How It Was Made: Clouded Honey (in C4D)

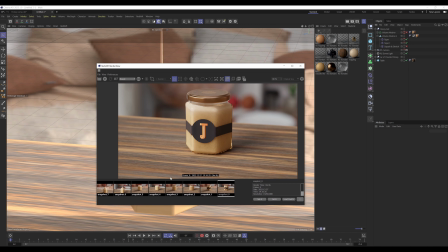252s
So I did a few renders just so I don't have to keep cutting back and forth every time I'm talking about a different topic. And you can see here we've got the light casting on the front, light casting on the back, and you can see the materials
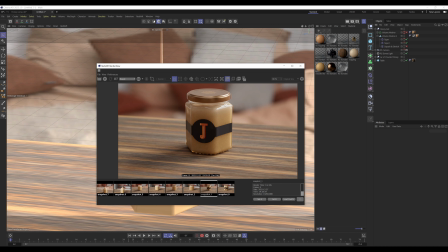266s
preserving its opaqueness, if that's a word, but it does have a little bit of translucency where the light's passing through the thinner parts of the honey, which is what I wanted. And here I've done it without the label,
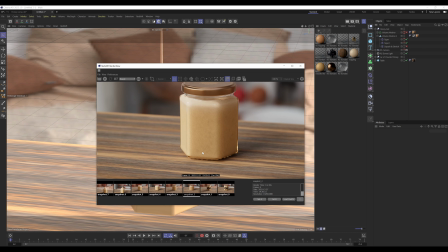278s
so you can see the extra details of the noise inside the body of the honey and the gradient into the crystallizing honey at the top. Now I made this honey using a physical reference next to me.
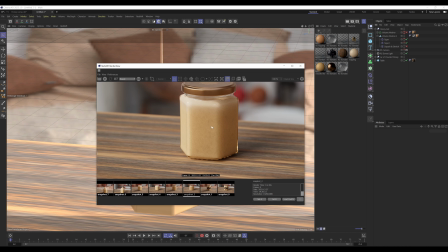294s
So I had a jar of clouded honey next to me, And I did steer away from the reference a little bit, just because the reference that I had, if it didn't have the honey branding on it, I could have easily mistaken it for something like some sort of apple sauce or mustard.
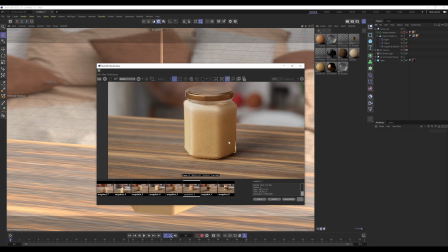310s
So I realised that this material in itself was going to be quite difficult to replicate and make it look like clouded honey if I was following the reference directly. So once I got close to what I was after, I kind of steered a little bit to make something that looked more generic
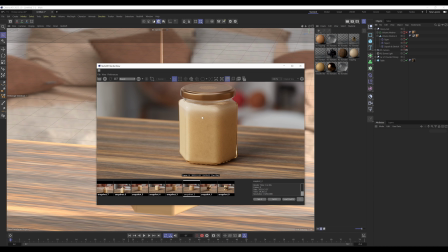329s
and could be identified as clouded honey on its own without having any additional branding to inform you that it was clouded honey. So the two main details I took from it were these blobs of separation in the honey, which I used noise to create,
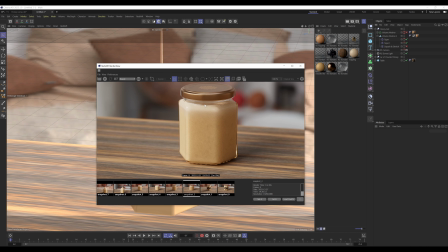345s
and then this grading into this crystallizing honey at the top, which I'll talk about this in a few seconds, or in a few minutes, I don't know, depends on how quick I cover the next part. Now, as you can see, this is the honey without the glass, and it doesn't look like honey.
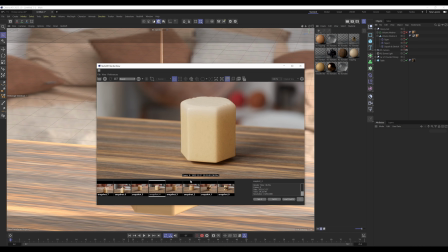365s
And the reason I've done this is because I tried to do the honey in the glass as just, as a standalone honey material, but the issue I was having was that if I look at the older
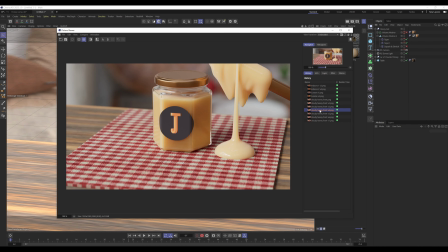379s
tests, yeah, let's go with this one. You see you've got this high saturation in the honey, and then these really dark parts and then these really pale parts. There's a lot of contrast in both the brightness and the saturation, and I couldn't quite understand why.
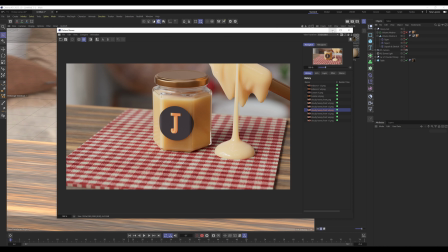395s
And then eventually I kind of realised that it's to do with the shadow of the glass,
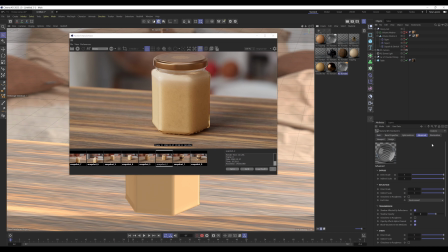403s
and I could have easily just gone into the glass material, gone into advanced, and turned the shadow opacity down, so it'd remove that issue. However, if I do that, then the glass no longer looks like glass, at least not in this context.
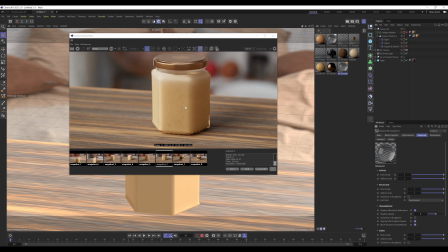419s
It just looked like honey being wrapped with some thin film, which is not what I wanted. So I had to try and make some sort of compromise in order to get it to work, and this is a compromise I ended up making. I just brightened up the honey and adjusted the colours
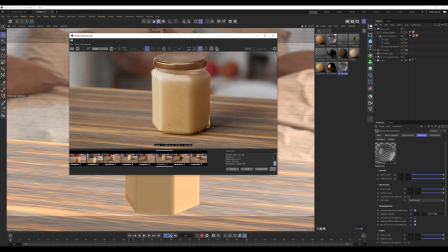434s
so I could get the subsurface scattering properties that I wanted from a physical standpoint, as well as the colour that I wanted the honey to have. So yeah, I'll go over that in a moment as well.
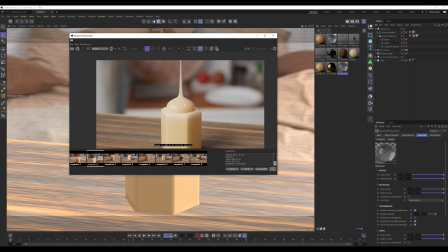449s
The last part is the honey which I use for outside of the jar, which I didn't end up using in the final render, so that's why it's looking slightly more red than the base of the honey, because I didn't go back to adjust the hue of this.
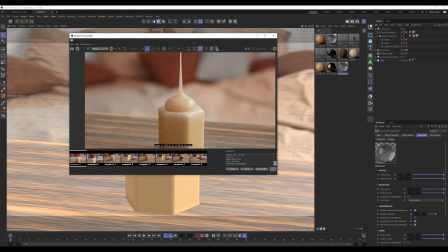463s
But as you can see, I adjusted the settings so the thinner streams of the honey looked more translucent, and the body of the honey drop retained its thick opacity, or it's opaque basically, but it does have a little bit of translucency around the edges.
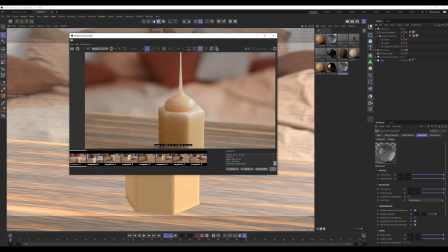482s
You can see it's getting a bit of light seeping in around there. I thought this is quite good. It definitely had physical properties. I mean, you may want to adjust the stream of it so it looks more plausible, but for the sake of demonstration I thought this was quite a good material, and it represented clouded honey quite well.